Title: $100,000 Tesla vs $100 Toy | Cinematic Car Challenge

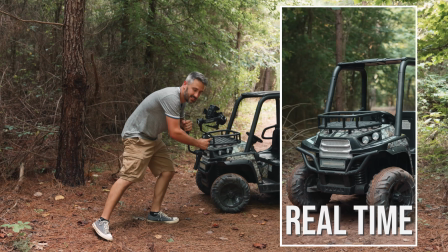[8:14]
We can go as slow as we want to, as long as we're in 60 frames per second, and we can speed it up and slow it down.
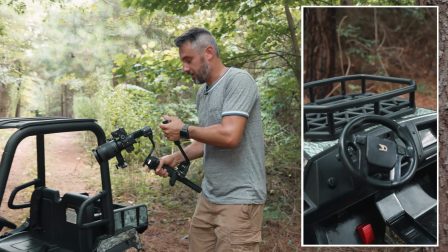[8:20]
So with these car videos, I have noticed, and it looks really, really cool, is that people change the horizon line.
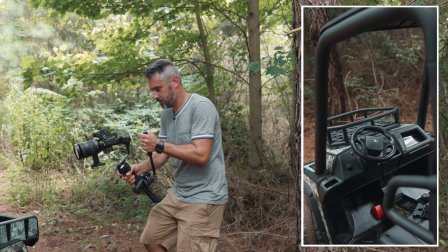[8:28]
So instead of literally just keeping it still like you would a typical gimbal and like keep the horizon the same,
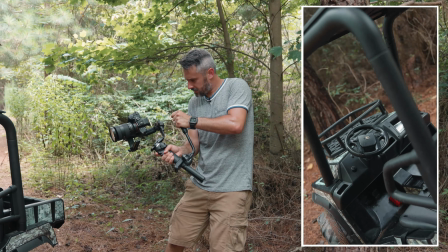[8:34]
like as you're moving, kind of turn the camera, and then when you move to that spot,
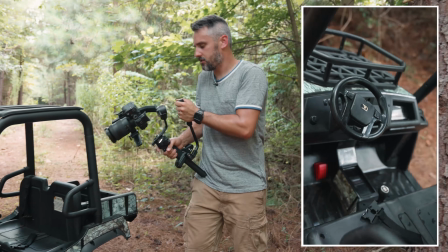[8:41]
turn the camera the other way. And you would use this on FPV mode, or with the Zhiyun Crane it's called POV,
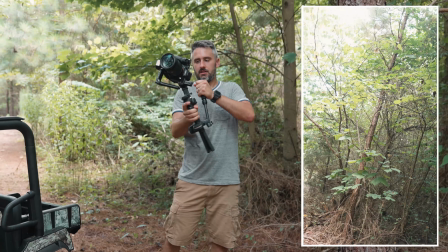[8:48]
but it literally just follows your movements left and right, and you're able to change the horizon, which just looks really,
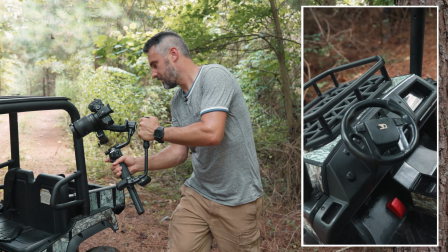[8:55]
really good whenever you're making these kind of car videos. So if you want to stand out from everyone else, change your horizon line whenever you're moving.
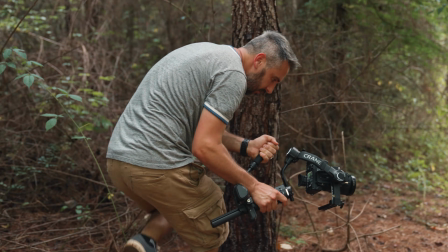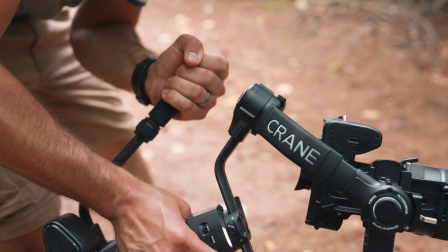So if I was doing this with a car or the Tesla, I would want to show off some of the features that it has.
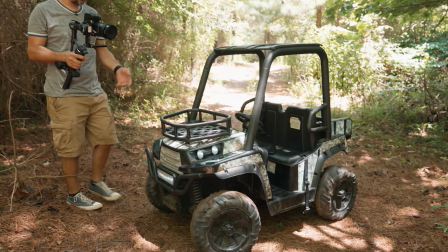[9:22]
This is a toy. It doesn't have that many features. I mean, maybe this storage thing here.
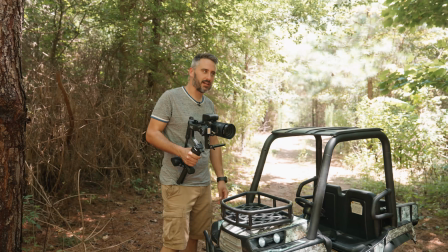[9:30]
I really actually like the giant red pedal. I'll probably like make a big point about that because it's funny.
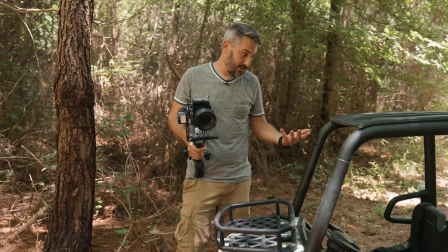[9:36]
I think we're just going to embrace it that it's a toy. So I'm looking for the features of it. Not many, but I'm going to find them and then I'm going to film them.
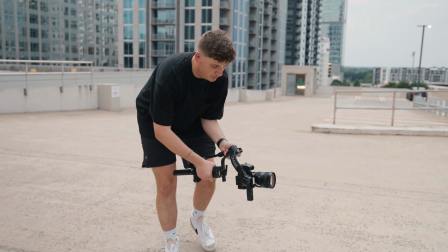[9:43]
So you're gonna wanna stop shooting at eye level, like you have an iPhone.
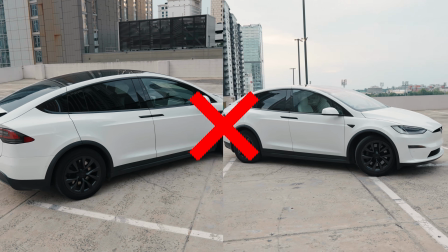[9:47]
You wanna kinda get low and get some cool shots shooting up, kinda show off the buildings, show off the environment.
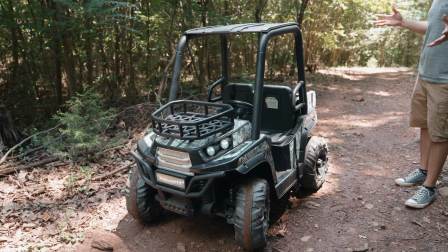[9:55]
just change up your perspectives and get more creative with it. I've also got this idea with like smoke and like, I have this transition in mind.
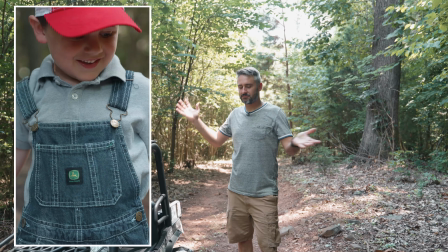[10:04]
I don't know if it's gonna work, but I'm gonna have his work gloves with flour in them, and he's gonna go boom, and it's gonna be this big puff of flour. I also have the fog machine, and I want him to drive the gator through it, and so then transition from boom, and then the gator comes through it.
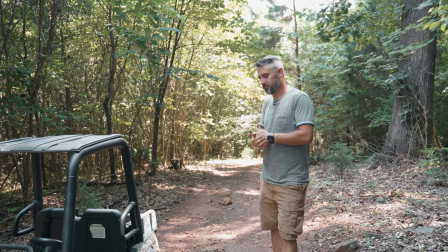[10:19]
This is just something I've been thinking about, so that's kind of the plan. That's what I want to do. We just need the sun to go away! Sun to go away! All right, so I feel pretty good about the exterior shots.
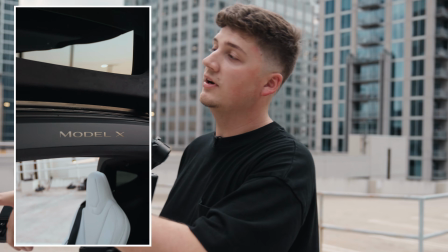[10:30]
I got a lot of basic shots of the whole car from every angle, but now I want to get inside the car and get some cool creative shots of like the steering wheel, that kind of stuff,
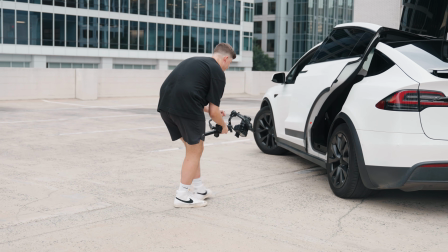[10:38]
all the interior stuff. But to bridge the gap from being outside the car to being inside the car, with this model of the Tesla,
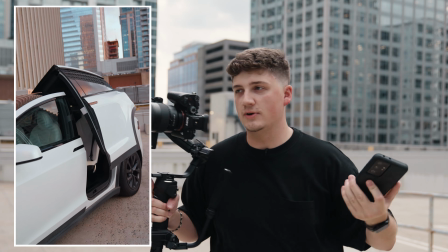[10:45]
the doors actually fly open in the back, and so I thought it'd be a missed opportunity not to show that off.
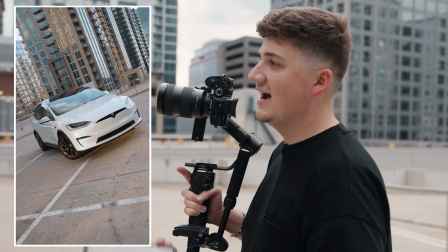[10:50]
So what I did was I took the phone and I had someone press the button to kind of show the door opening.
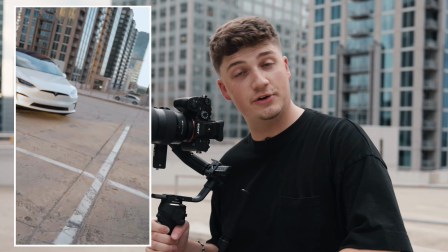[10:54]
I'm gonna use that in the final edit just to kind of show the transition from the exterior of the car to the interior of the car, and we'll see how it looks.
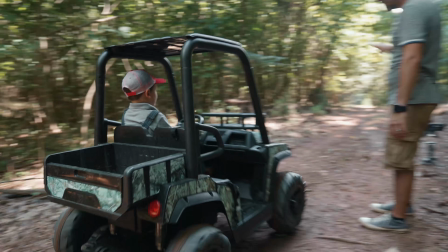[11:01]
I think it's gonna look really cool. Yeah. So just take it down the hill, okay? Just take it down the hill and you can turn around.
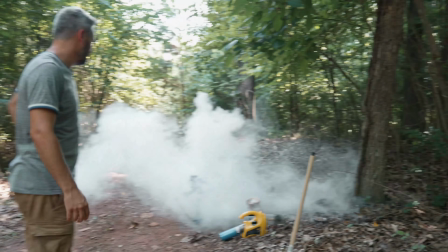[11:08]
Oh, sorry. This has already started smoking. So we're gonna be doing fog outdoors.
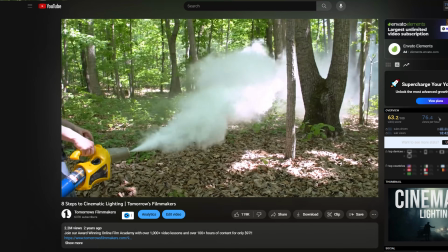[11:13]
I've talked about this before in the 8 steps to cinematic lighting, but taking a fog machine out here would be impossible.
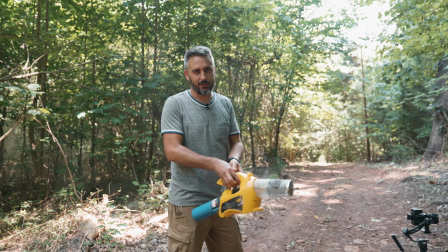[11:18]
We're like 500 yards away from the nearest outlet, but you can buy one of these, which is an insect fogger.
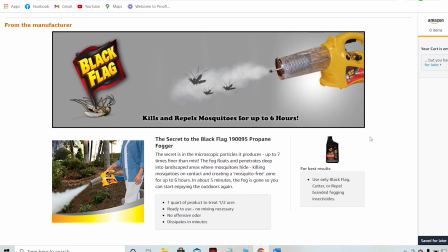[11:25]
What you're supposed to do, you're supposed to put like mosquito repellent, put it in there, it turns it to steam, and then you spray a bunch of mosquitoes away.
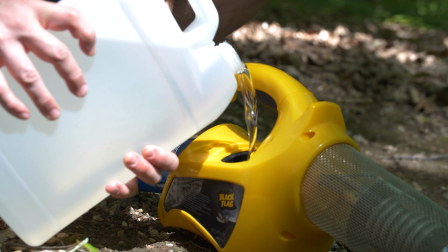[11:32]
But all you have to do is put mineral oil in it, and then out of nowhere, it becomes an outdoor fog machine.
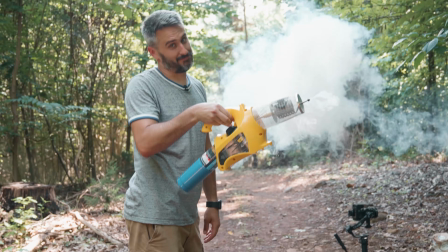[11:43]
Pretty sweet.
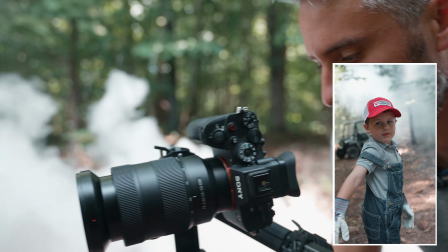[11:47]
That's a lot of smoke. You ready? Yeah. All right, walk towards it, go.
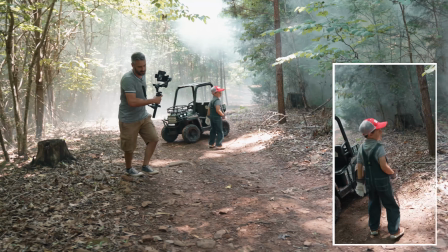[11:57]
All right, good job. One more time, run back, run back. That's a good reveal right there, I think.
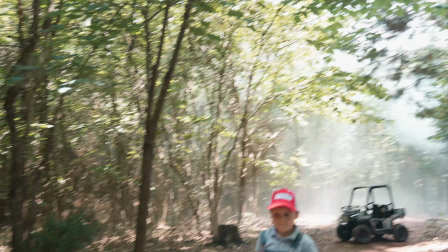[12:03]
Because I'm gonna show him and then reveal the gator.
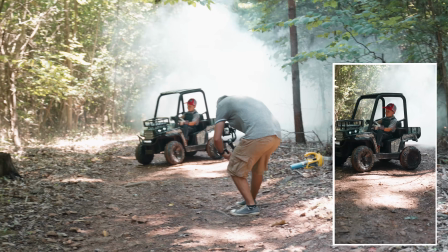[12:08]
All right, you ready, buddy? Hold on. And drive.
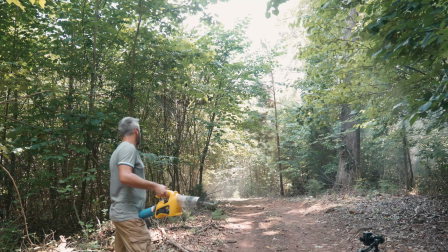[12:19]
Good job. I think he's headed this way. Hold on. I gotta tell him to stop.